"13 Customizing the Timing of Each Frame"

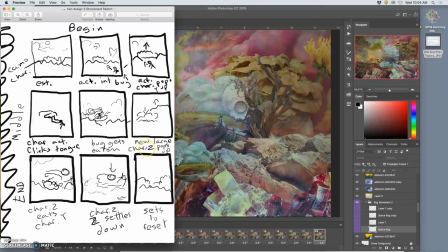So we are going to work today on this set of demos on finishing our animation based on our storyboard sketch,
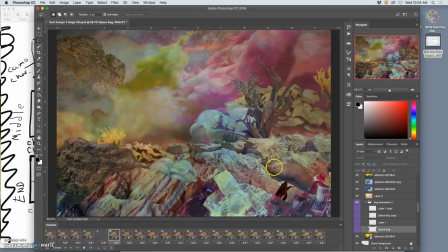seeing what we get based on our animation. Once we're happy with our animation, we will output that as a GIF file, which is only 256 colors, and we'll embed the timing we have for each frame.
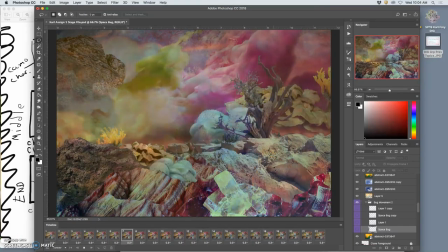Once we have that animation, we can flatten those frames into their own layers, which is like film strip, you know, the animation. And what I think of it is as a deck of playing cards, you know, like a flip book that we've made. Then you can use that flip book,
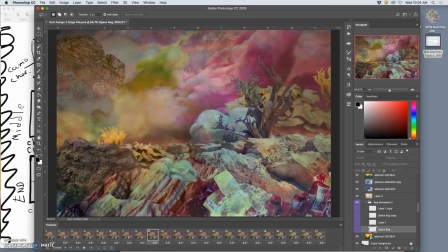that deck of playing cards with all of our images and choose the best storytelling frames from it to make a refined storyboard. So we need to finish the animation before we can do the refined storyboard. And the refined storyboard might look pretty different than our sketch, right?
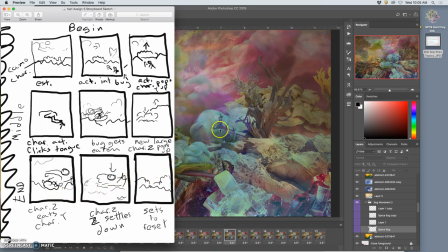Depending on what choices we made in the timing of our story and everything. But both of those components are acting to tell a story.
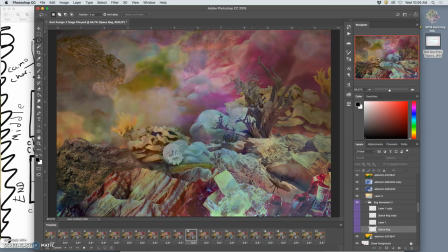You know, use setting, use character, use the illusion of time passing, and hopefully showcase some sort of transformation. All right, so this is as far as I got. I'm at a default timing of 0.3. And I'm having like the tongues come out. And all that's working so far.
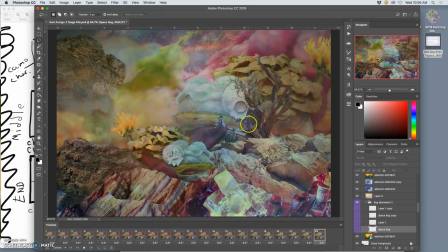But before I go too much further, I only have the stage file open. And this is what's called animating on the stage now. I'm not building any new assets. But what I can do is start to refine it a little bit.
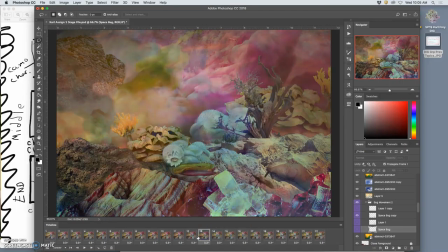So I have my bug moving. I like how that works. But then once the tongue starts flicking out, it feels like everything slows down a little bit. Even though everything's at the exact same frame rate. So what's unique about digital is I can change these individual frames. so I'm going to take this whole bunch here from
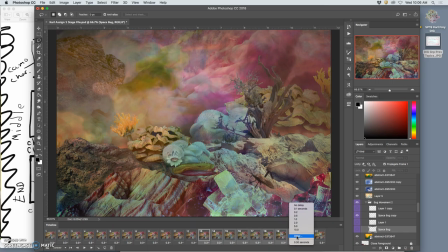13 to frame 20 and I'm going to change their timing to 0.2 seconds and then I can play it through and see what I what I think yeah that helps a lot now I don't know if I want this guy getting up too fast
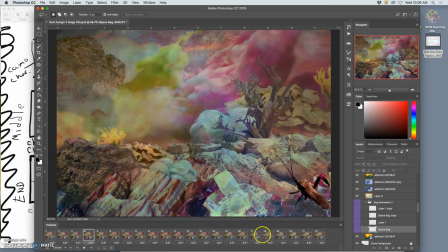but I do like what it does for for the eating of the the bug in fact I might even speed it up a little bit more right here and I might change this to point one second
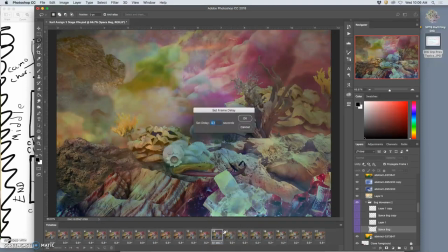or if I want to be really really subtle I could do point one five right but I don't recommend you ever make a frame faster than point one because you won't be able to see it in real time as
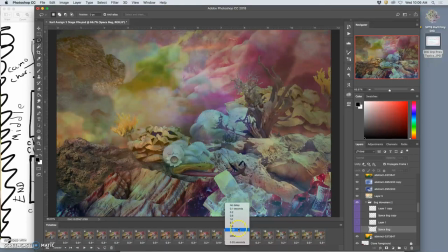you're working on it because photoshop will just for processing not be able to process it that fast all right so i'm going to try 0.15 here so this is really customized timing because
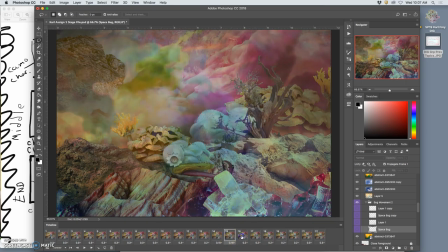you need it really fast when he's just grabbing the bug but then it can slow down as it goes into his mouth a little bit. And then this one I'm going to go back, slow it down a little bit to 0.25. This one I'll go back to 0.3. These two I'll go back to 0.3.
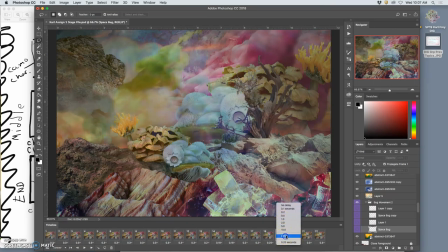So timing matters, right? Especially when you're kind of building up to a moment. Now this might be fast again. I think this is going to be 0.2 again, the tongue flicking out, especially because I don't really like how the tongue looks that much.
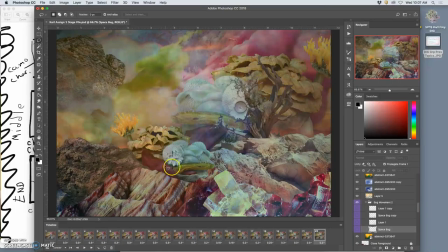But this is not about perfect frames. This is about it working in movement on a screen.
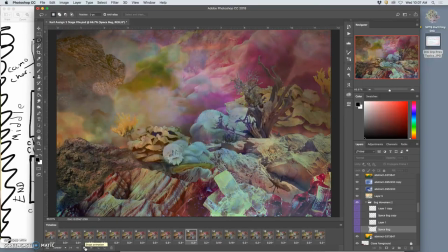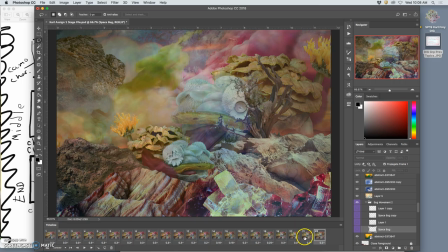So that's why the animation test part is so important. Okay, so this is where I left off. All is looking good, except notice that the atmosphere doesn't change at all. So I'm still programming this frame, and I have to change up my atmosphere. Just so it keeps going.